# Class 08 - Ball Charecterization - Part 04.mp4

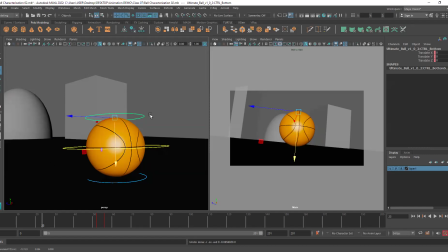8:20 So just following the same logic here, but I will be doing it in a very subtle way. Okay. Sudhakar, you've written sorry. What happened? You have something to say? Any confusion?
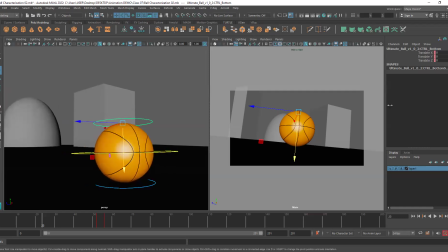8:37 Oh, okay. No, no, you don't have to apologize for that. It's okay. All right. So, has everyone understood the concept that I was talking about? Like where I will be squashing it and stretching it and what logic I'm using?
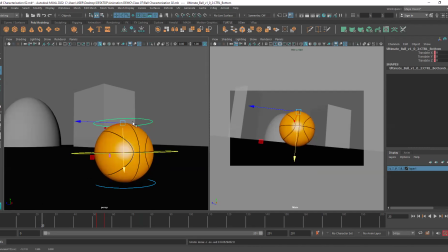8:53 Is that all clear? I will do it. It will become even more clear, but I want to know, is everyone able to understand the main logic that I'm following for the squash and stretch? Okay, good. It's important that you all understand because later on, whenever you're doing any different types of animation, you can follow this.
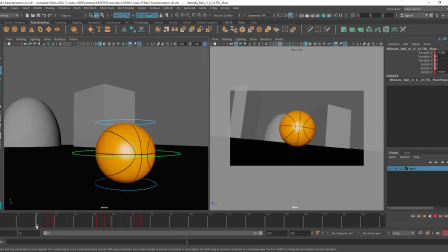9:12 Okay. All right. So basically, the ball's forward movement actually stops at 20, right? Then it just goes backward and forward for the dampening. So it stops at 20. So this is our top controller, right?
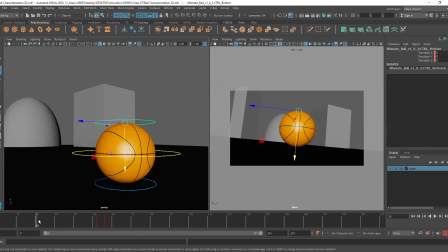9:29 So what I'll do here is I want to squash it at 20. Now, if I do it right now, obviously the ball's shape will change, right? You can see it will look like a weird object and not a proper ball. So I want it to remain round before we actually squash it.
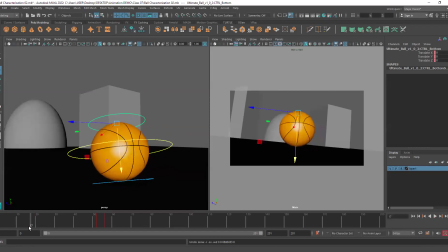9:49 So I will go forward a few frames, just 3, 4 frames you need to go forward. I think 16 is a good place. So we have a gapping of 4 frames. Okay. So I will be putting a stopping key. Okay.
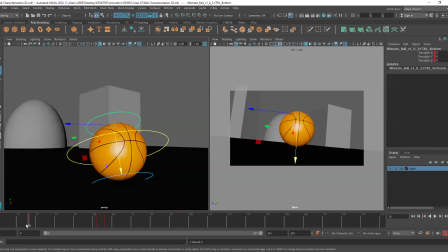10:04 That means if I press S here, from 0 to 16, there's no change happening. The ball is maintaining its form. Now at frame number 20, when the ball is moved forward and downward, this is where I will be squashing it.
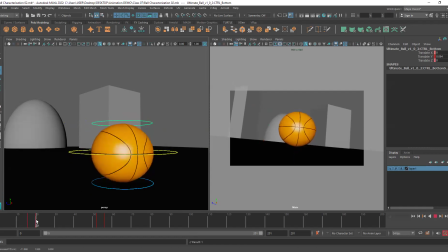10:21 Okay. So you can see the ball is squashing. You can see it here in the camera view as well. If I delete this, you can see the difference. It is squashing. Okay. Then when ball is going back again, I will stretch it out. You can see I'm moving it up, stretching it out.
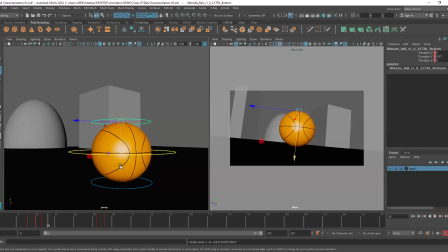10:41 Then when it is going forward again and downward, I am squashing it again. And then one last time, I will stretch it out. So if we hit play right now, see, can you see the squishiness of the ball?
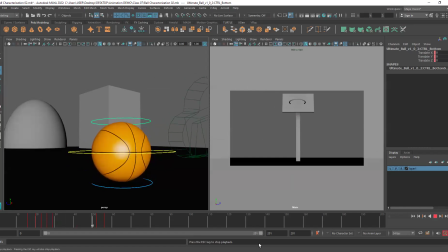10:59 Like if we see just 36 frames, it will be even more visible. See, see the squishiness?
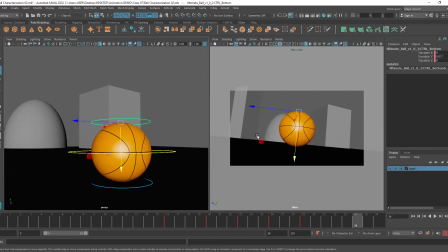11:16 Openraj, this is an exaggeration that we're doing. Okay. I explained this yesterday also. A ball doesn't just naturally moves forward on its own, right? Because it's not a real person, right? It's not a character. It is not capable of moving on its own.
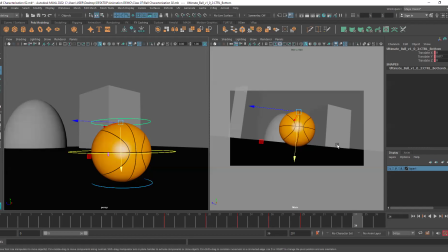11:37 So we are adding uh, things here which will show that this character is alive, that this ball is alive. So what happens in reality when we try to stop ourselves? We move backward and forward, right?
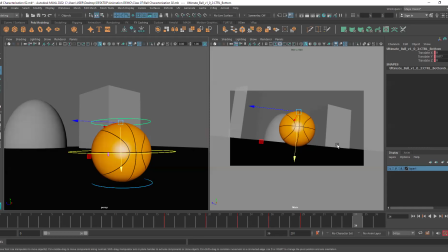11:51 And our body also goes up and down. That can be considered a squash and stretch when we are exaggerating it in animation. So that's exactly we are doing it. Yes, you can also say we are enhancing dampening, okay?
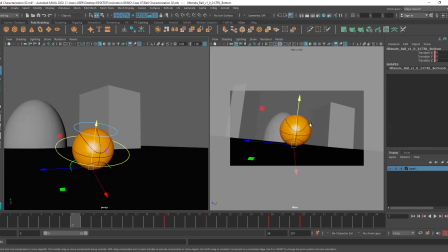12:08 By increasing the like by adjusting the squash and stretch, we are enhancing the dampening. So basically, it's a form of exaggeration. Okay, this type of thing happens always in animations.
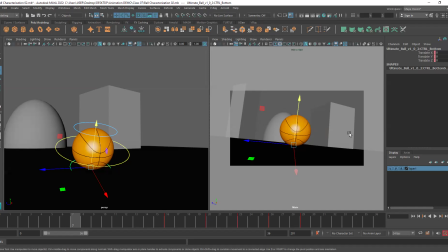12:25 Whenever you notice animation, see right now you're getting to know all of these terms.